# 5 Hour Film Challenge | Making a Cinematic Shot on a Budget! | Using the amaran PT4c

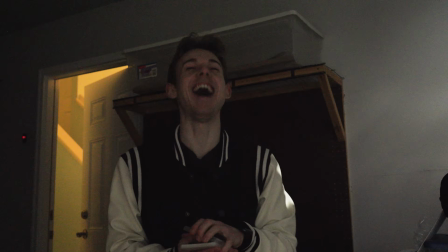goodness, I almost dropped it. I've got this little special thing. Today we're shooting a cinematic scene in only 5 hours with a $100 budget and the help of my friend, William Baker.
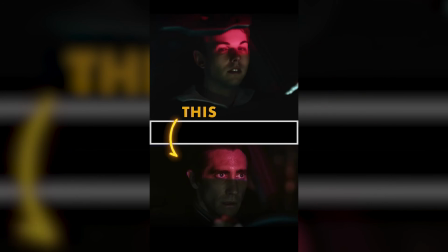This is how I made this shot. This shot from Nightcrawler. This Stranger Things shot. I am a content creator making primarily TikTok and Instagram videos, and I do film education on a budget. William, what do you think of this challenge? I'm super excited for this. It's really cool to kind of like make something on a budget and with a time constraint.
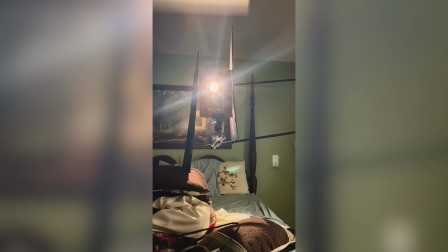So you don't need that much time or money to make something really cool. And that's what I hope to be showing people today. William, you recently exploded on social media too, from posting your cinematic breakdowns on Instagram and TikTok. You have any tips for anyone out there that's trying to grow themselves? Honestly, consistency is key. Do something that you love and just do it a lot.
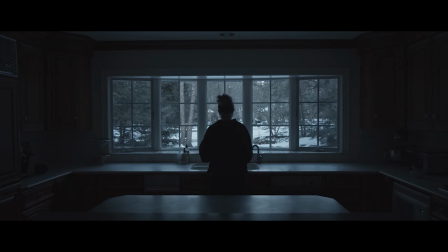I like that. That consistency, that is true. When we're talking about your gear, what's the normal camera and lighting equipment that you're working with?
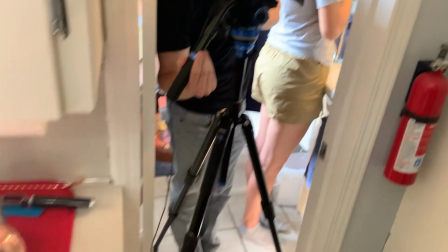I'm normally working with a Blackmagic Pocket Cinema Camera 4K, and I'm usually working with just 1, 2, or maybe even 3 amaran lights.
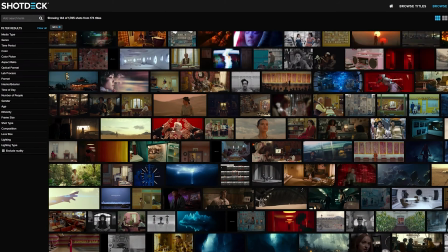So how do you come up with your ideas and the scenes that you want to create? I might look at shot deck and some portrait photography. Sometimes I just find a location and I ask myself, like, what do I want to try today? Now let's get back to the challenge though. William, what are you picturing for this shot? I'm picturing something kind of big.
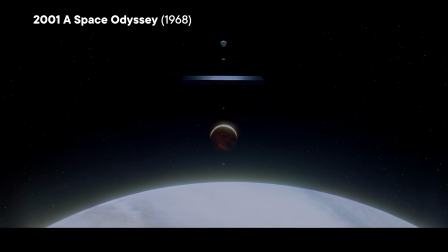I want to go for something like the 2001 A Space Odyssey colorful tunnel type of thing. Okay, I like that. And then what are you thinking for location and talent? Just friends of mine and here at my place. Heck yeah, all right, well let's get into it. William, I'm giving you 3 amaran lights. You have 5 hours to shoot something cinematic. Do you think you can handle it? Oh yeah, I'm ready. Let's get into it. William, take it away. We have this motorcycle helmet. We gotta make it look more like a space helmet because our actress is going to be in space.
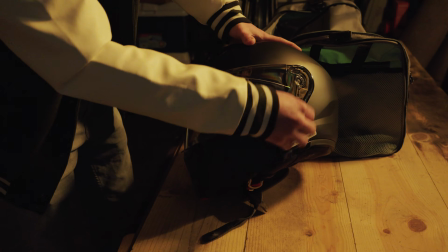That's gonna involve just stuff we can find at the craft store. We might add a little bit of like stuff here just to make it look cooler, and like a tubing or something for oxygen.
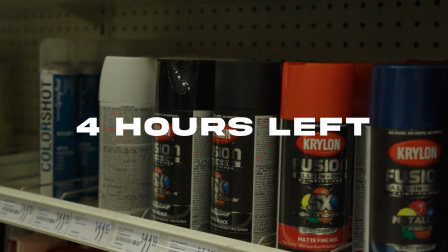We are now an hour in. We had planning for an hour basically.
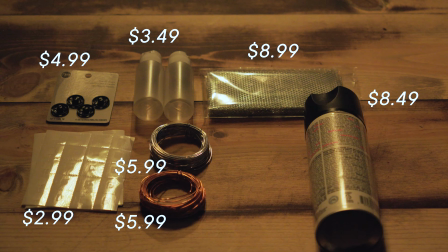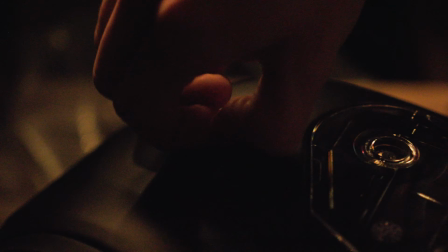So we've got our camera, we've got our model, we're making a helmet look sci-fi-ish, and we've got 3 hours left.
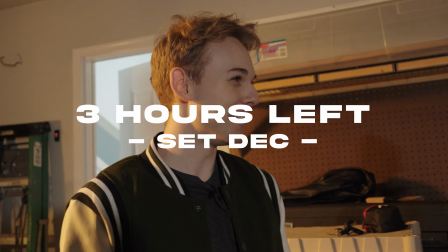So we're moving.
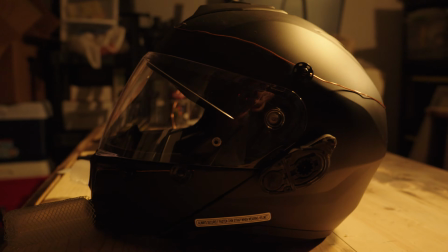Wow, that looks really good. Oh yeah.
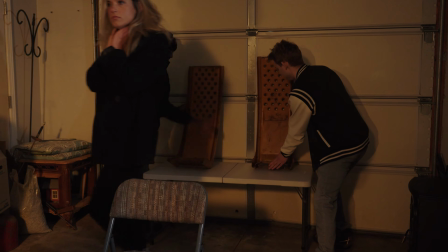The background. We need to make it look like this is kind of a spaceship.
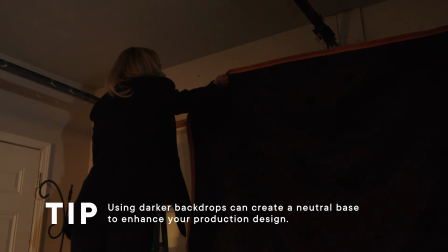So we have, voila, car ramps.
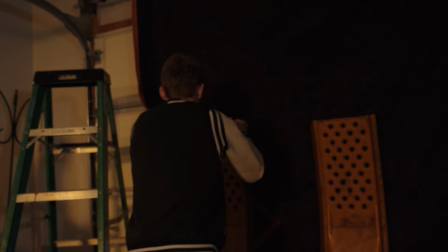And so we're sticking this black backdrop underneath so that we kind of have like just a neutral background.
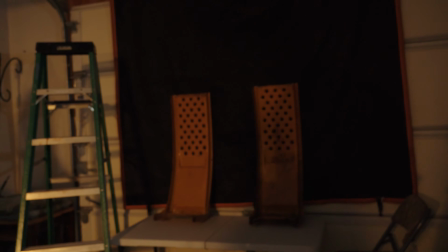Yeah, boom.
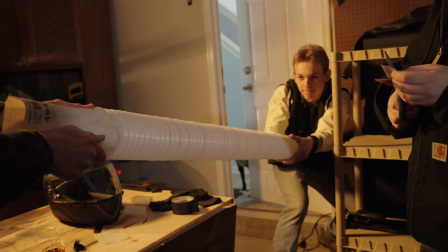This sound. Oh, one more, there it is.
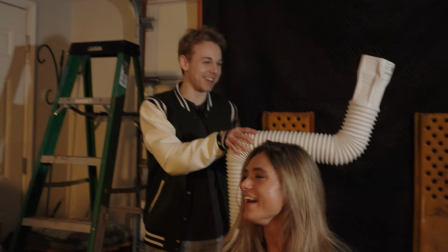They're gonna think we're geniuses. They're gonna watch this video and they're gonna be like, these guys, intelligent.
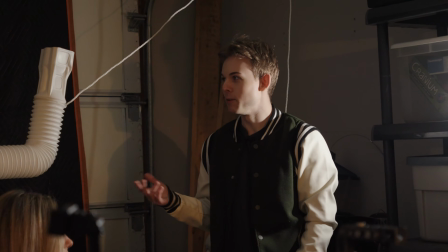Our current problem is we need walls, or cockpit. We've got this, which looks really good, but we need walls.
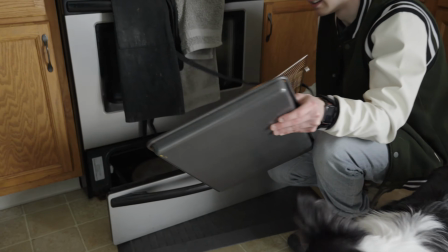So if we can, yeah. What am I?
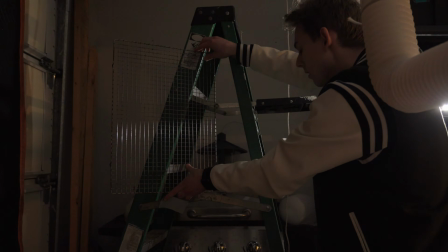Is somebody who's a professional and gets paid for this, they came up with let's use a rake.
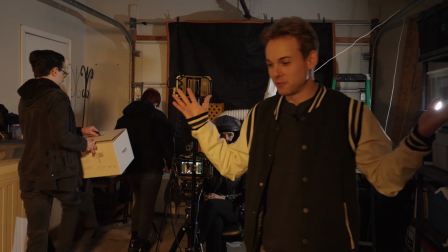This is pretty cool. So we've got 1 hour left. It's crunch time, and we've pretty much just got lighting left, but our set looks great.
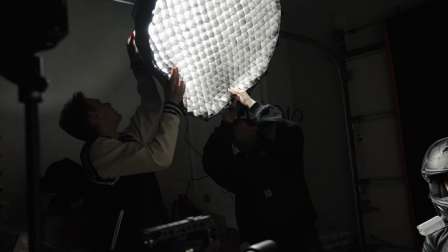It's just getting all these lights set up in time. So 1 hour, we're gonna get it. We're using the Amaran 200D, which is a point source light.
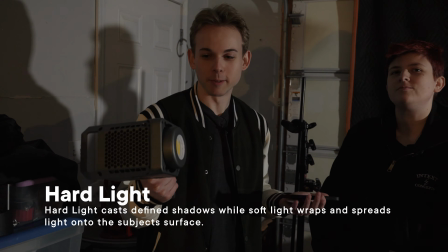So the light from it is gonna be hard, and we don't want that. We want softer light, something ambient.
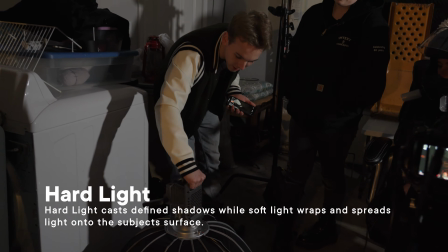So we're going for this on the soft box,
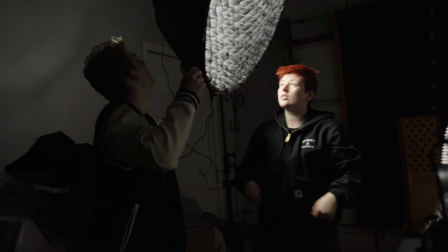and then we'll rig this up kind of behind her a little bit, give a bit of an ambient backlighting type situation.
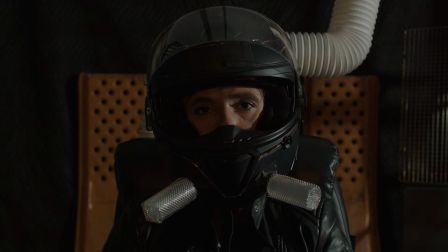Let's turn lights off.